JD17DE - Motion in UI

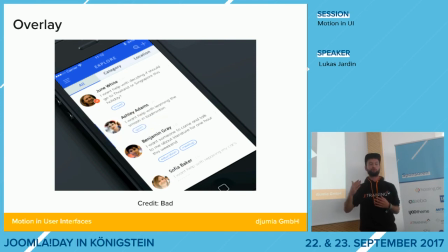20:58 Das ist halt gut, um Funktionen zu verstecken, die nicht wichtig sind, um die App oder die Website an sich funktionsfähig zu halten, sondern so zu Nebenfunktionen, sage ich mal. Die kann man darüber ganz gut verstecken. Weiterer super Vorteil ist halt, dass man einfach mehr Platz hat, der auf mobilen Endgeräten bekanntlich relativ klein ist.
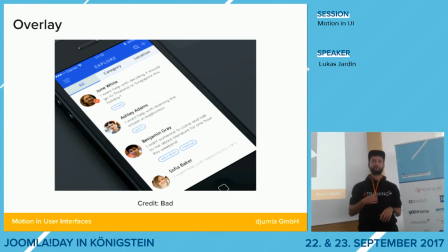21:19 Und halt eben auf das Wesentliche in Fokus gesetzt werden kann. Ganz wichtig ist auch, dass das die so ziemlich die erste Technik ist, wo halt Wert auf räumliche Tiefe gelegt wird. Also es wird ja ein Raum geschaffen, dadurch, dass sich Elemente hinter einem anderen Element verbergen.
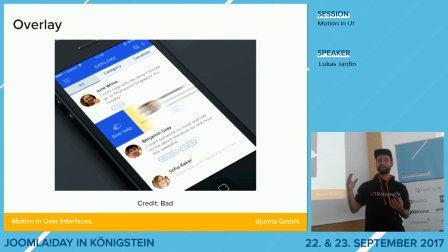21:35 Und das ist halt, kommt auch später nochmal, besonders im die Interfaces an sich werden ja immer flacher von der Gestaltung. Das Flat Design, Material Design, man hat nicht mehr diesen skeuomorphen Ansatz wie um die 2000er. Und das ist halt wieder, ja irgendwann auf jeden Fall. Ich meine, das hat ja auch was Gutes an sich.
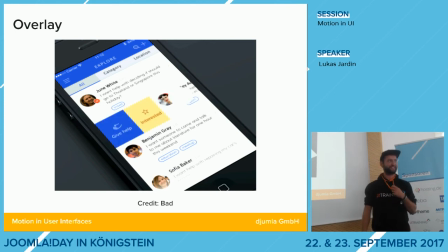21:54 Also skeuomorphe Interfaces waren ja nicht umsonst da. Das hat ja seinen Sinn. Ja. Was ist ein skeuomorphes Interface?
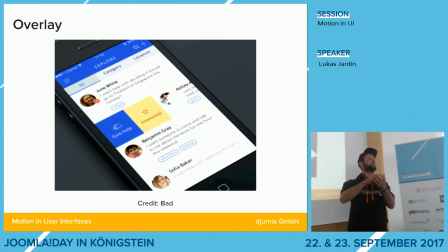22:00 Ein skeuomorphes Interface ist zum Beispiel, wenn du ein Radio hattest früher auf der App, weißt du, hast du dann hier diese Radio-App auf dem Handy.
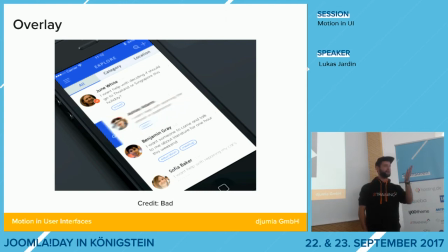22:09 Ich hatte noch ein richtiges Radio. Ich weiß, aber du hast auch ein Handy. Ja. Bin ich mir sicher. Da hast du ja mal die Radio-App früher bei deinem iPhone 1, ich weiß, dass du das hattest. Du kamst so rein in die Küche, so ja. Und dann hast du ja draufgeklickt und dann war da einfach ein Bild von einem Radio.
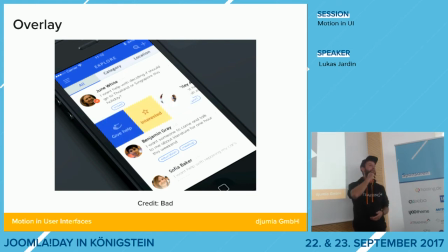22:23 Ja. Und du konntest diese, oder bei Winamp, kennst du noch Winamp? Ja. Da hast du doch diesen Equalizer so nachgebaut, ja, wo du so Knöpfe drehen konntest. Das ist skeuomorph, weil du ahmst. Realistische Abbildung. Ja, genau, du ahmst die Wirklichkeit nach. Dass das totaler Quatsch ist, dass du mit deiner Maus denkst, so, ist klar, aber das ist skeuomorph.
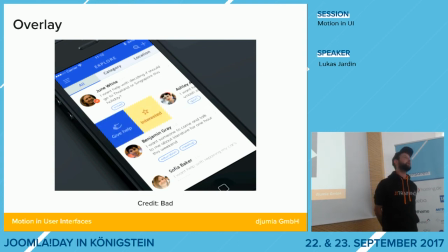22:43 Ich habe jetzt Scroll verstanden. Nee, Scrollmorph ist was anderes. Was scrollt denn da jetzt dann? Das habe ich aber auch verstanden. Nee, Scoimorph. Scoimorph.
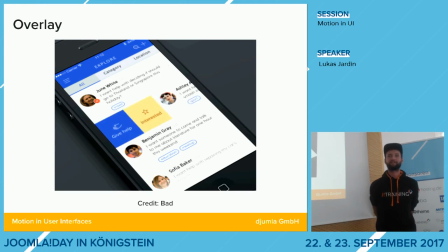22:54 Es gibt übrigens aktuelle Studien, die belegen, dass solche Interfaces mit Buttons, die 3D sind, sinnvoll. User besser und schneller zu bedienen sind, genau, als das Flat-Design. Genau, also besonders für User, die es halt nicht gewohnt sind. So, also die ewig lang mit Flat Design jeden Tag rumspielen, die kennen es irgendwann.
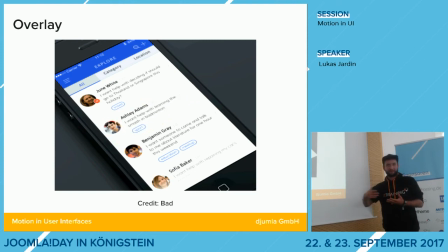23:13 Das ist ja nur erlerntes Verhalten, aber das andere kennen wir halt aus der realen Welt. Und so ist es auch mit räumlicher Orientierung. Ich meine, wir leben in einer dreidimensionalen Welt oder noch mehr, ich habe da keine Ahnung. Physik.
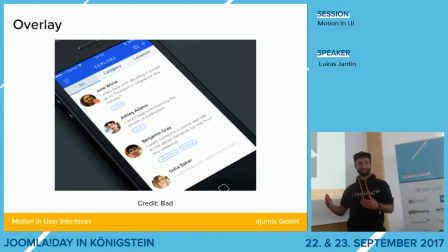23:26 Aber deswegen ist uns das bewusst, also wir kennen Sachen, hinter anderen Elementen.
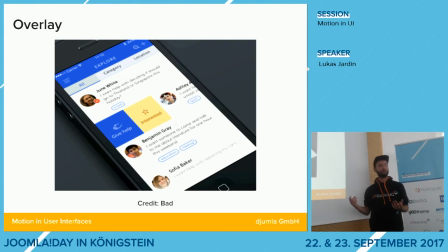23:33 Das ist jetzt nichts Neues für uns, das kennen wir aus dem Alltag, weswegen sich das einfach relativ gut adaptieren lässt und man die Chance nutzen kann, das habe ich schon ganz oft gesagt, diese räumlichen Hierarchien halt zu schaffen. Da kommen auch gleich noch mehr Techniken zu.
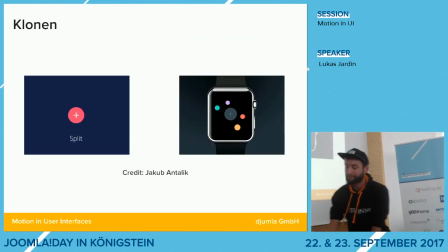23:47 Vorher aber, das Klonen, das kennen wir auf jeden Fall. Das Rechte ist übrigens super geil, da stehe ich voll drauf.
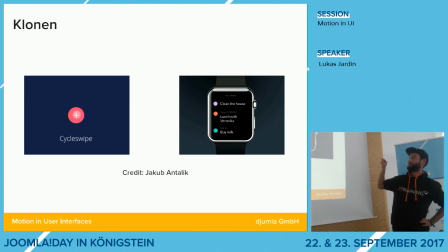23:56 Das ist nämlich super, weil das ist Klonen und dieser Start oder der Kontextwechsel, da ist Zucker. Beim Rechten sieht man es ja ganz einfach, geht einfach mal ein Klick drauf und aus dem einen Element klonen sich mehrere Elemente heraus.
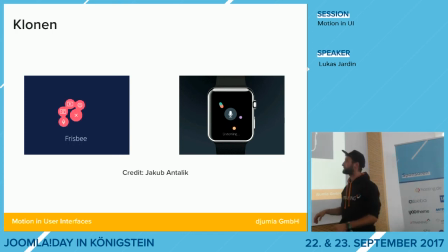24:11 Da hat man auch wieder direkt diese Beziehung zwischen Objekt X und dem Objekt Y außenrum.
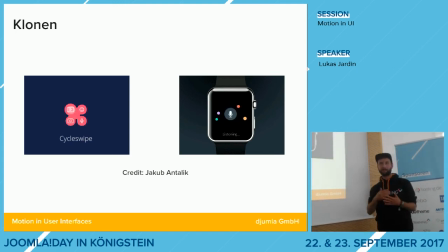24:17 Und das ist das, was ich am Anfang gesagt wurde, dass halt aus einer Interaktion mit einem Bedienelement wird so eine Sequenz. Es stört einen nicht, wenn man erst da draufklickt und dann woanders drauf. Man ist eh mit dem Mauszeiger bzw. mit dem Finger da an der Stelle. Es ist kein Mehraufwand, es ist was anderes, wie wenn du da draufklickst. Menü geht auf, du klickst dann irgendwo anders hin,
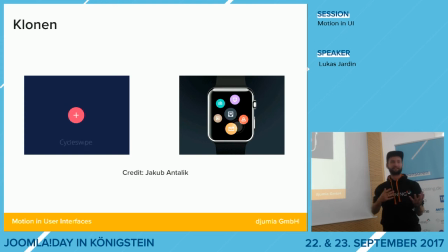24:35 aber also der Wechsel ist viel geringer und gleichzeitig ist die Relation, die Beziehung zwischen den verschiedenen Elementen viel klarer.
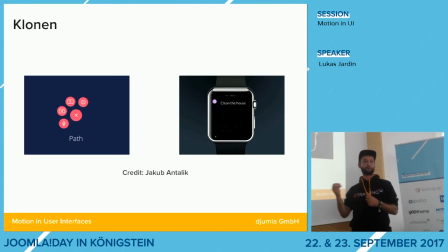24:44 Es verschmelzt halt quasi, also die Bedienung an sich verschmelzt in einen großen Bedienzyklus. Der andere Vorteil ist, wenn man da draufklickt und sich daraus irgendwas entwickelt, dann ist man mit der Aufmerksamkeit halt eh schon an der richtigen Stelle, also man muss einfach nirgendwo anders mehr hingucken, man ist da schon.